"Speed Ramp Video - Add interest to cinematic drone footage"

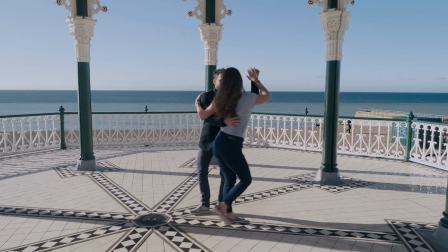A very common trick to make your footage much more interesting is speed ramping,
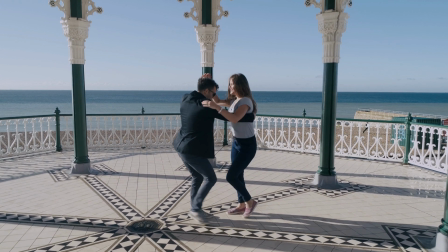in other words accelerating or decelerating the motion during a clip. In this video I will show you how to easily speed the ramp inside a clip, starting from footage shot at different frame rates. I will show you how to do it in Premiere Pro and in DaVinci Resolve, but the technique is very similar in most other video editors I
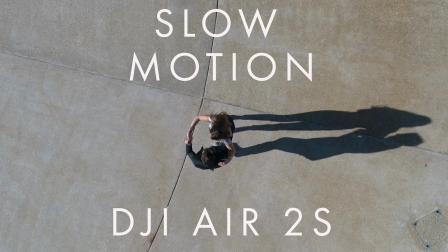have received several requests for a video about speed ramping after my video about slow motion please refer to this video for detailed explanations on how to use higher frame rates and how to interpret them in the timeline
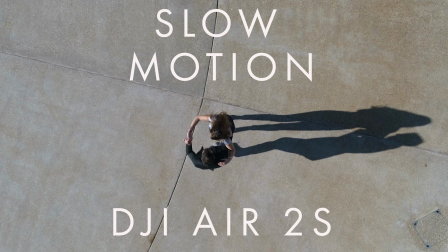I will post a link at the end of this video and in the description below Let's start with this clip of two salsa dancers in Brighton, in England.
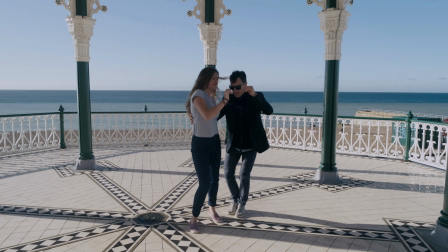This shot was taken with a Phantom 4 Pro at 4K and 60fps.
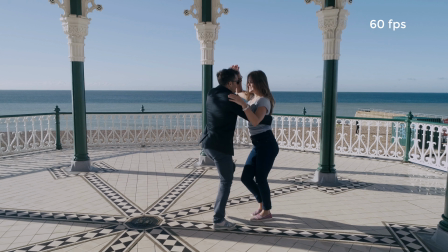I always encode at 24fps,
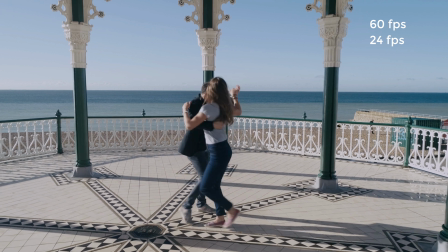which is actually 23.976, so my timeline is set at this framerate.
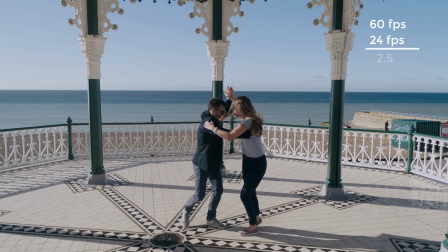Therefore the footage will be slowed down by a factor of 2.5.
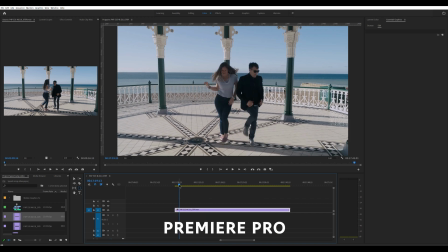Let's say that we want the footage to start in slow motion and then go to real-time speed at the specific point. Let's go through the clip to find the point where we want it to accelerate.
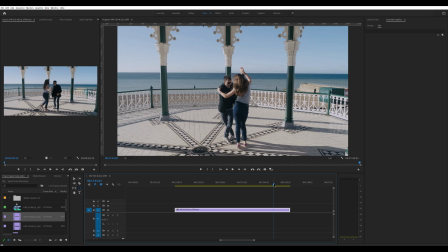Let's say we choose this point where he points his foot on the ground before starting the last final spin.
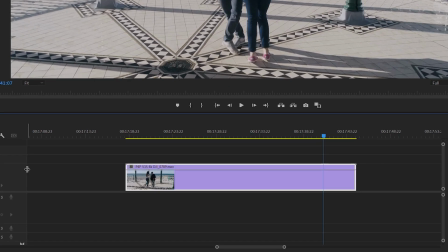First of all, let's increase the height of the video track in the timeline by dragging up this line. then we right click on the little square in the clip icon and choose time remapping speed we now have this horizontal line representing the speed of the clip in percentage
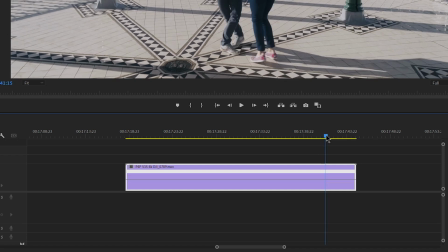we leave it at 100% for the moment we position the playhead where we want the change in speed to happen from this menu we choose
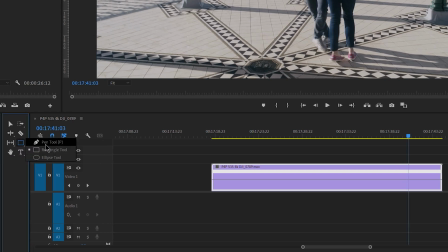the pen tool or we hit P and we click on the horizontal line where the playhead this to insert a point then we go back to the selection tool from the menu or by the shortcut
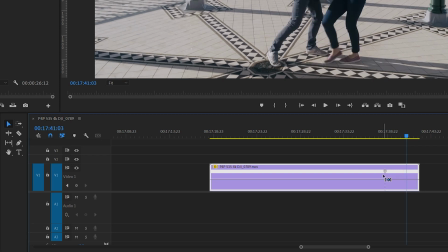v by inserting a point we have split the horizontal line into two segments and we can move them
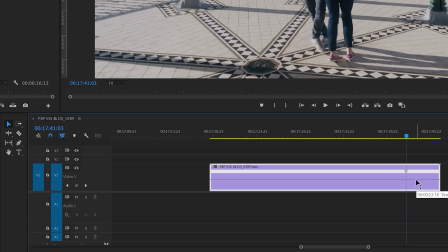independently to increase or decrease speed since we want the speed to go back to normal towards the end we will hack on the second segment we drag it up and you can see that the increase in speed is displayed in percentage.
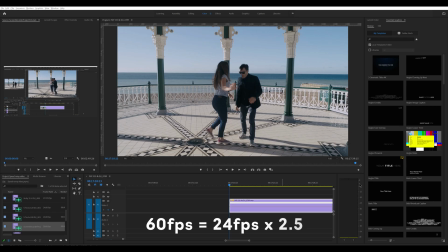We bring it up to 250% to restore the speed of the track as 60 is 2.5 times 24. We can see that the clip is playing in slow motion up until the point we have chosen and then goes to normal speed
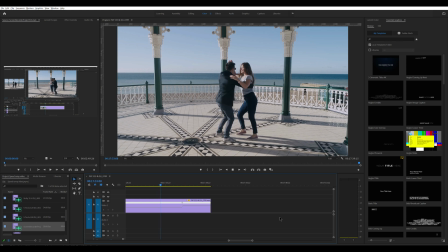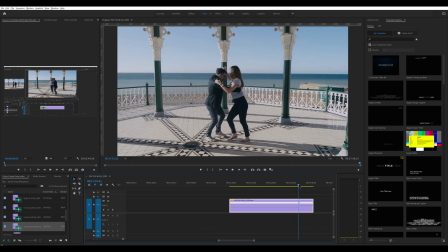but the change of speed is just a bit too abrupt and we can make it
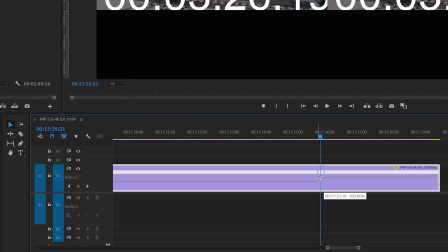smoother by dragging these two blue small wing-shaped icons.
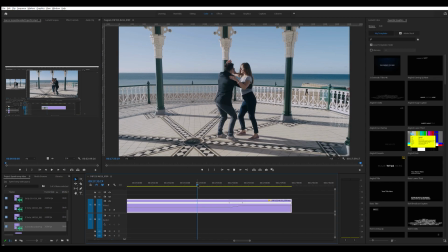We don't need to move them very much as in this case the changing speed is relatively subtle. As you can see now the transition is nice and smooth. An even more effective way to add interest to a clip is to start a regular speed and then slow down at the climax of the scene.